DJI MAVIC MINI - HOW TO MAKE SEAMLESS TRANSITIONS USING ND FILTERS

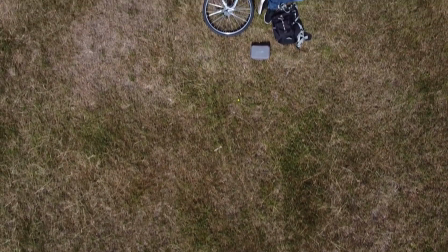23s
Hello mini pilots, my name's Paul Tace. In this video we're going to see how to make these seamless transitions.
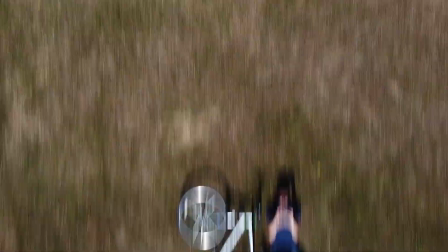28s
And to do this we're going to need ND filters. And below I have a link to some ND filters that I use all the time, which I believe are very good value.
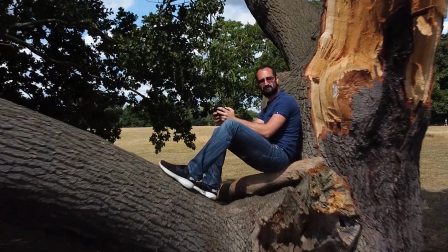37s
For more information on them you can click the link in the top right hand corner or in the description down below.
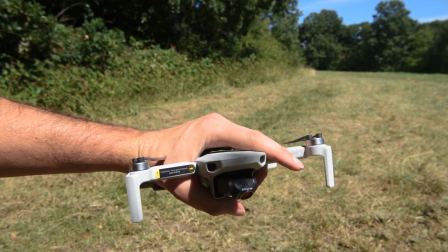41s
And this will take you through to my video on how to use these ND filters and why I like these ones in particular.
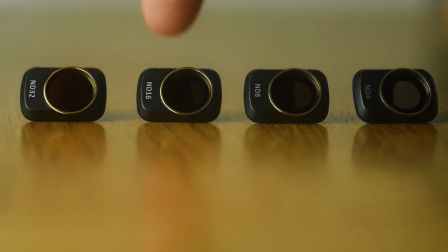47s
In this video I'm going to take you through how to choose your ND filter, what settings we're going to want to use,
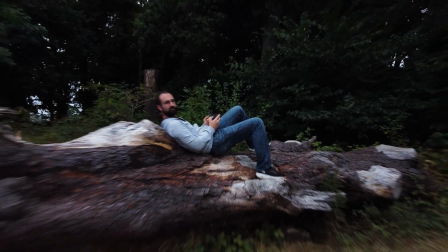52s
go over some basic planning, and we're going to look at what works well and what doesn't quite work.
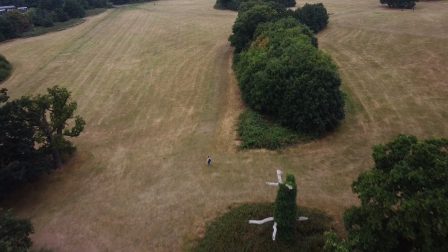58s
So this first section is going to be how to plan your shot, the second section is going to be how to shoot the shot, and the last section is going to be how to edit it.
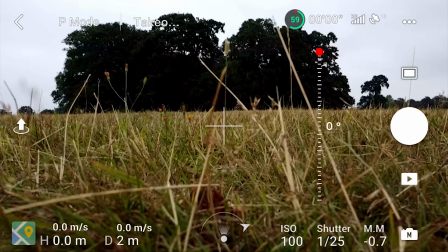67s
So let's get started.
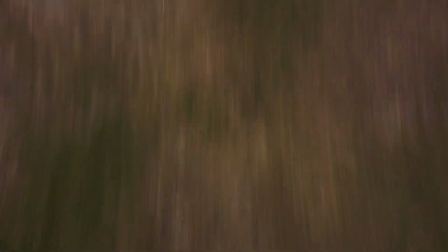73s
So basically what we're trying to do is finish with a blurred movement and then start the next shot with a very similar blurred movement.
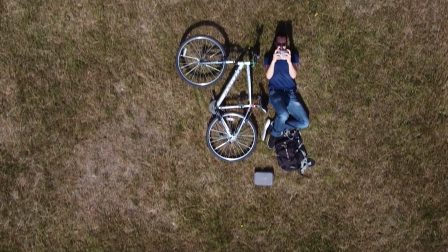81s
Now the easiest way I found to do this is to shoot directly down at 90 degrees, and then once we finish shooting, move forward and flick the gimbal up.
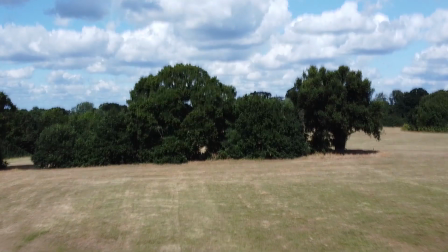88s
This is going to create a lot of blur.
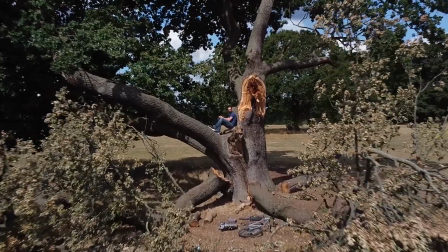90s
Now at the beginning of the next shot, we start facing down and again flick the gimbal up whilst moving forwards, and then we continue to shoot and move forwards.
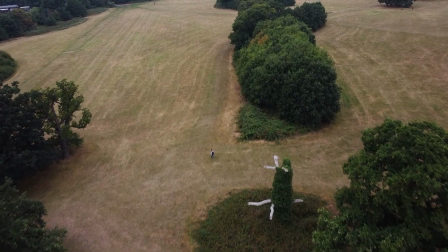99s
One reason this works so well is because when we're outside, the ground is usually going to be the same colour in different locations.
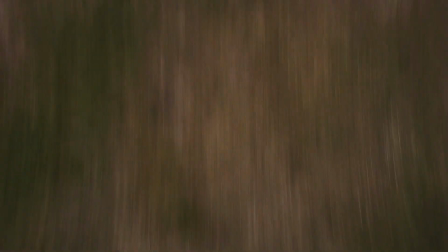105s
So in this example, the grass is green and brown at the end of the first location, and at the beginning of the next location, it's easy to find some very similar looking grass.
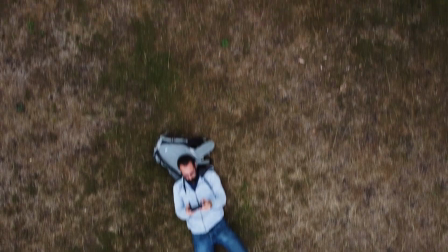114s
So when we blur it using the gimbal motion, the end of the first shot should look very similar to the beginning of the second shot.
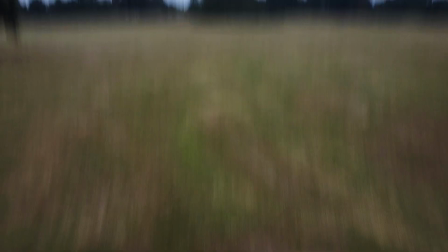120s
Now it's important when we're doing this to remember to carry on the same motion. For example, if I'm moving forwards and flicking the gimbal up, I want to start the next shot the same way.
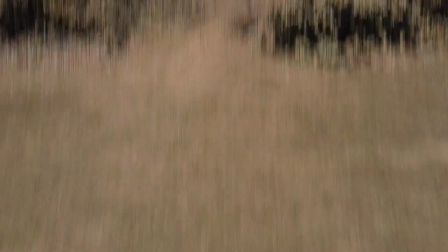129s
Now if I want to be flying backwards and flick the gimbal down, it's important to remember at the beginning of the next shot, I want to continue the same way, moving backwards and flicking the gimbal down.
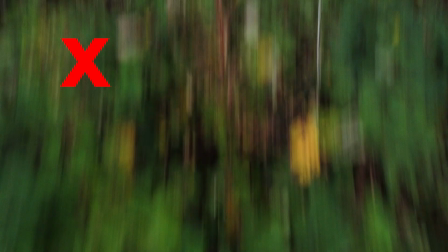141s
So when we're planning our shot, it's just important to remember we want the same colours at the end of the first scene as the beginning of the second scene.
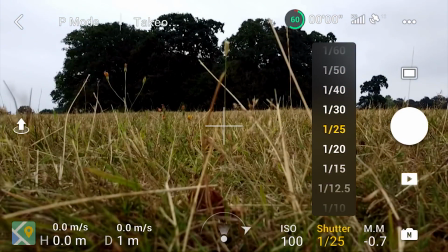148s
We also obviously want to shoot in manual and make sure we keep it set at the same exposure to make sure that all our footage afterwards matches perfectly.
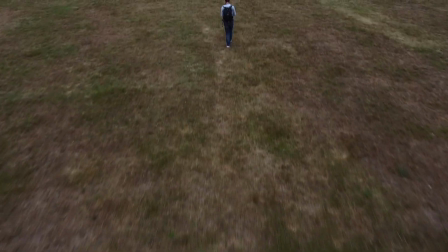158s
And we also want to make sure we're blurring it in the same direction to make sure the two scenes fit together nicely.
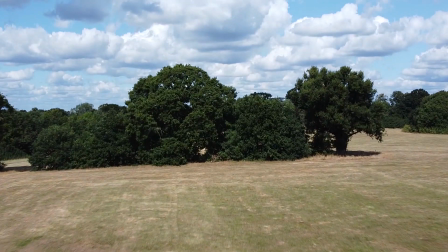163s
Another thing to bear in mind is we want as much gimbal movement as possible, as this will create more blurred footage.
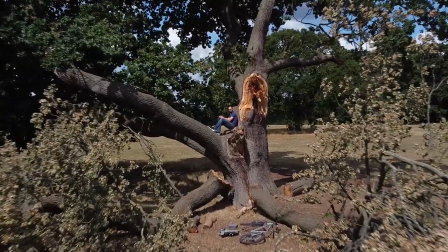168s
The more blurred footage we have, the easier they will be to connect together. So that's it for the planning stage.
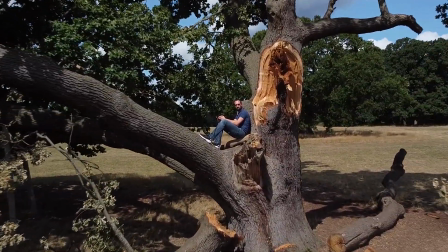174s
Next we're going to look at the settings.
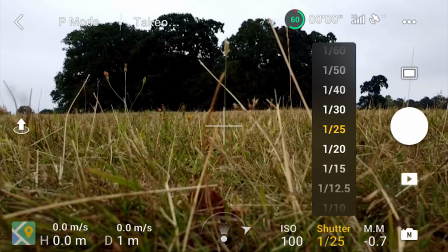178s
Now when you're shooting, you want to be shooting at a fairly slow shutter speed. I usually shoot these transitions at 1/25 or 1/30th of a second.
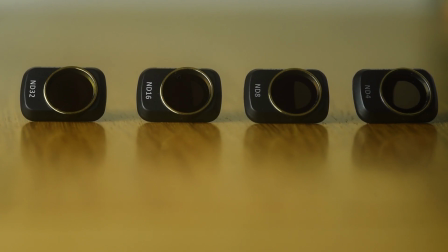186s
On this particular day when it was overcast, I used an ND4 filter to make sure I could achieve this.
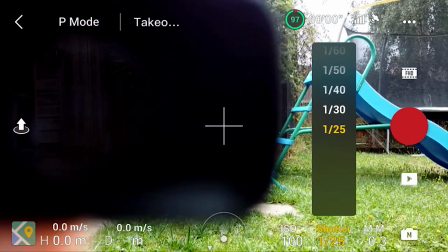191s
So what I'll do is I'll set the Mavic Mini to 1/30th of a second, and then I'll make sure I've got the right ND filter to get the correct exposure.
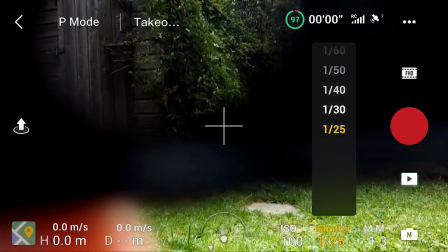199s
I also want to change the gimbal to make it faster and less smooth.
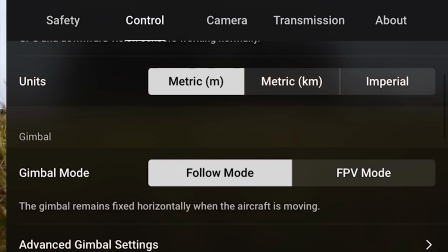203s
So to do this, I go into the menu, go to Control, and then scroll down to Advanced Gimbal Settings.
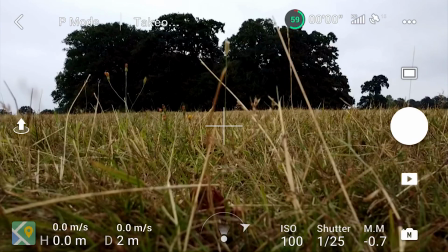209s
From there, I put the pitch speed up to 100, and I drop the smoothness down to 0. This means as soon as I lock on the wheel, I'll get the maximum amount of blur.
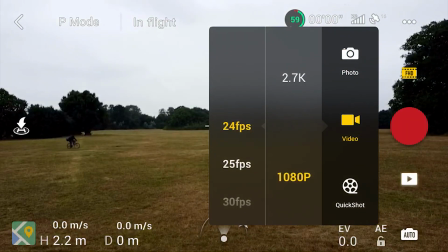218s
Now I usually shoot in 24 frames a second, but obviously if you want to shoot in slow motion, you can change it to suit you.
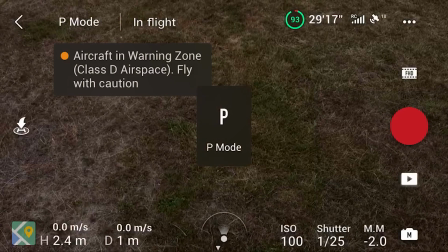225s
Next, I'll usually put the Mini in sports mode.
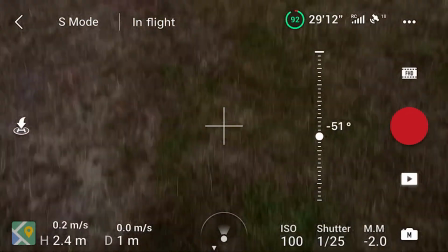228s
This means I can fly slowly if I want to, and then where I want the extra speed for motion blur, I can push the sticks a lot faster.
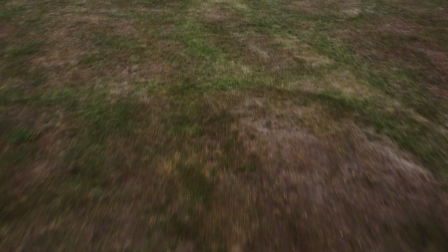235s
However, sometimes I did find it easier to shoot in smooth mode, and then just use the gimbal only to get the motion blur.
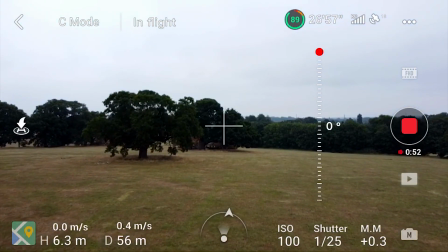241s
This will change situation to situation, and you'll have to do what works for you.
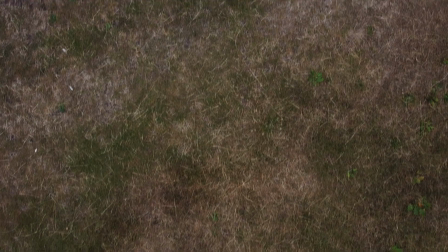246s
For my first shot of the opening sequence, I was shooting in sports mode. I moved forward slowly, and at the end sped up and flipped the gimbal upwards.
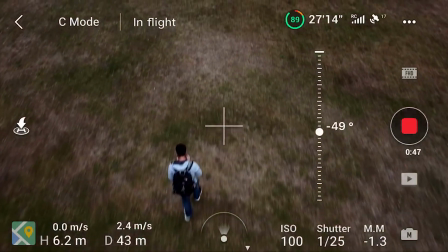256s
Now for the second shot, I decided to shoot in smooth mode. This is because I wanted the gimbal flicking up at the beginning, and again flicking up at the end.
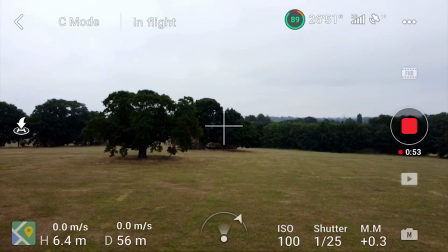263s
I found it really difficult to do this in sports mode, so smooth mode really made this a lot easier.
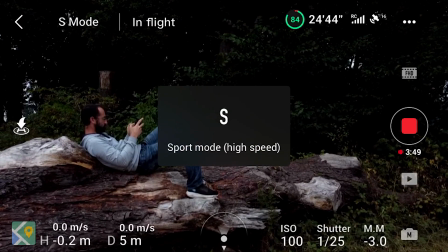269s
For the final shot, I set this again to sports mode.